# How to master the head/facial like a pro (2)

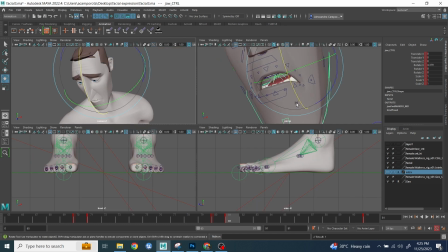So the difficult was with this big nose was a bit difficult, a bit challenging to showcase the mouth expression.
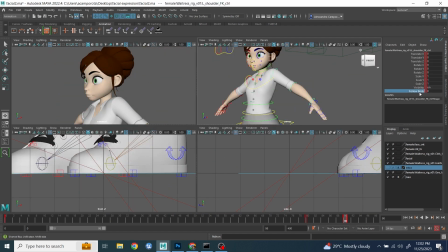And I hid in that case the teeth because it just was getting to the way and it didn't improve the poses. So I just hide the teeth back then for the poses. Um, this was another one where I just wanted to do a simple smile, but as I said before in the other video,
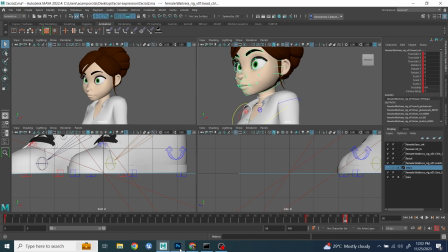rather than do a camera very flat front of the camera, everything staged kind of frontish to camera.
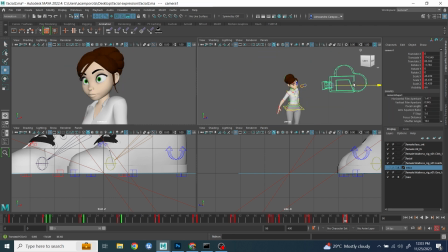What about try to make it a lot more appealing, having the shoulder up to make it a lot more female,
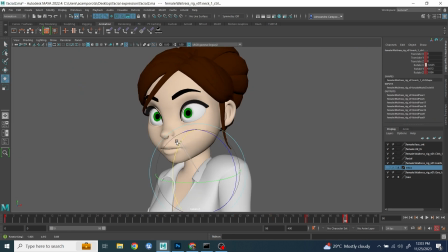and then the head slightly tilted to the left, head maybe pointed down, and started to work
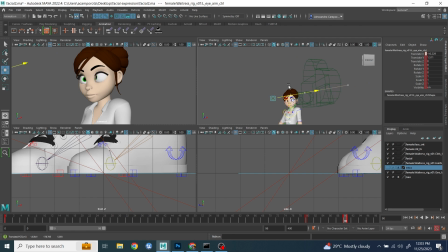on the eyes, right? Another things I notice, people tend to think about, okay, it's a generic smile, right?
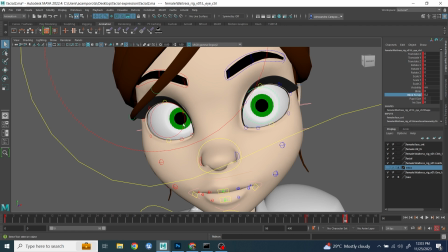Yeah, I don't have to do anything on the eyes. The shape of the eyes is already good as it is.
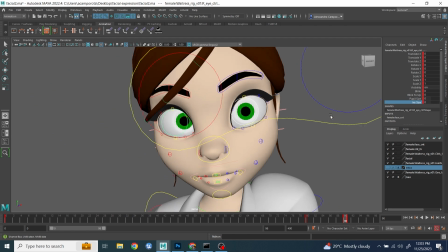That's very wrong because eyes somehow always need to be adjusted.
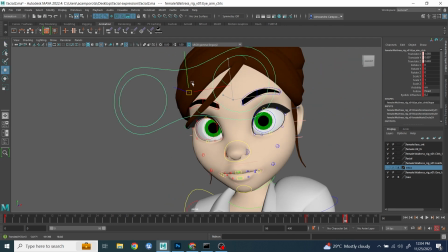Can always most of the time you cannot leave what is considered the generic eye shape.
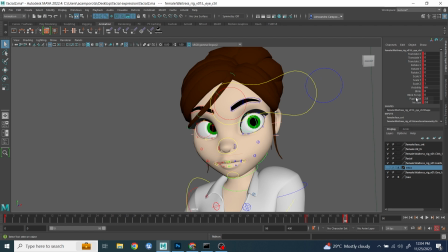You want to modify a little bit and find interesting things to stage it a little bit more.
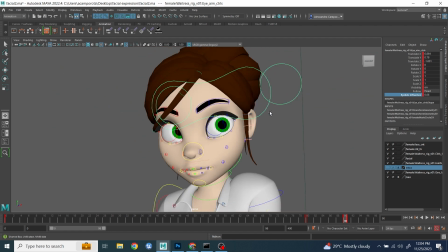Okay. Here I was trying to make sure that the lids don't follow too much when I move the eyes.
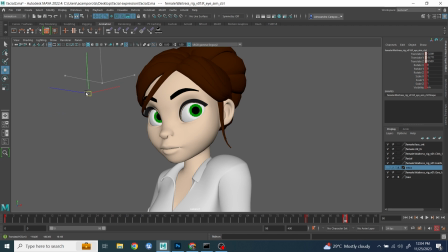Okay, that's what I was trying to fix here. And so I could move them perfectly independently.
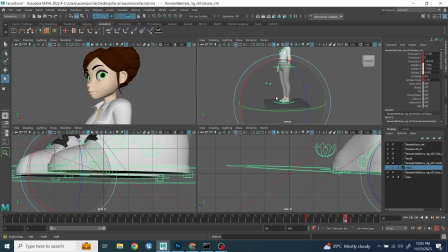Okay. I was also always adjusting a little bit, experimenting a little bit with the entire direction.
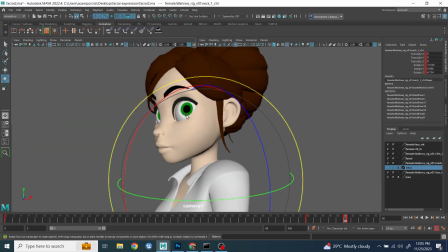How much should I push the shoulder, right?
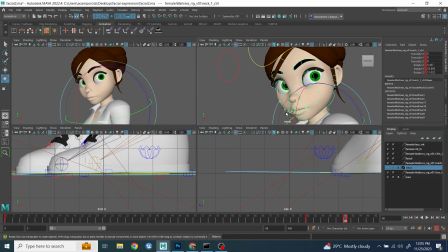Yeah, see, even though the eyes are still not perfectly done, it slowly started to get better and better.
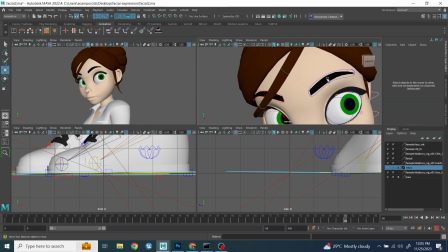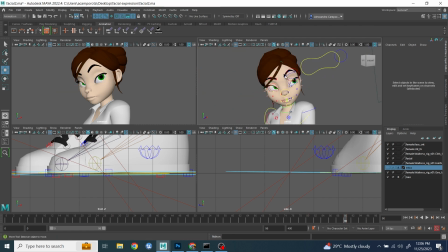And see, once you bring the lids down a little bit, it started to look a little bit more interesting and less generic. Okay.
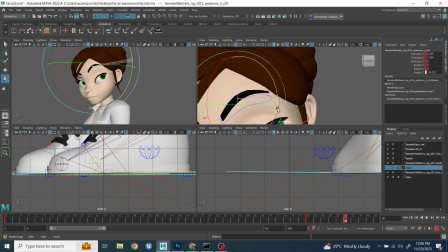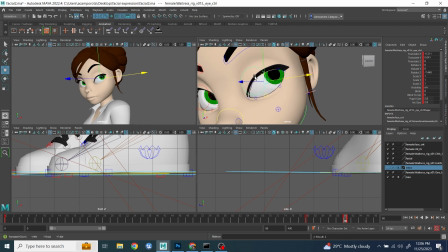See, overall rotating and adjusting it a little bit.
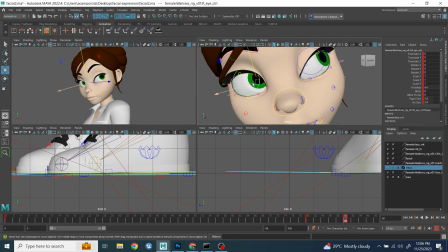Make sure that the shape of the eyes, when you have the eyes so big, extremely important to have the shape of the eyes crystal clear, okay?
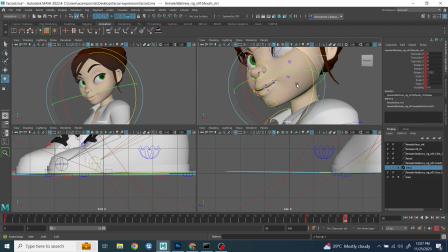And you see, once we start to add the smile, things now started to get along very, very well together, slightly pushing them out a little bit more on the side.
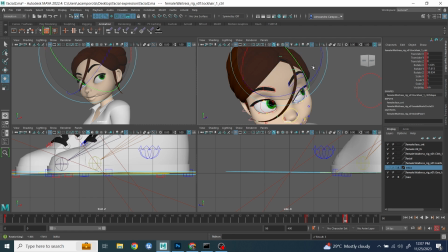And the final touch, I adjusted a little bit more the the hair in front of it, right?
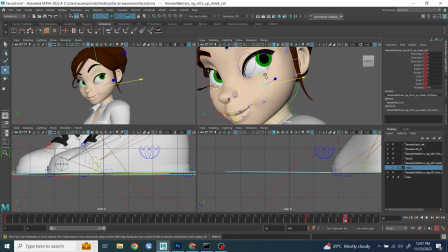Just to make sure it was a little bit more visible. Okay, guys, I hope you enjoyed this tutorial as well while you see me doing the final touch.
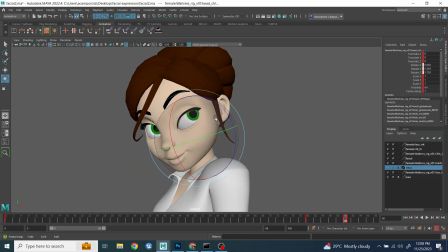And if you have any question, write it down in the comment as usual, or else we'll see each other next time. Ciao, guys.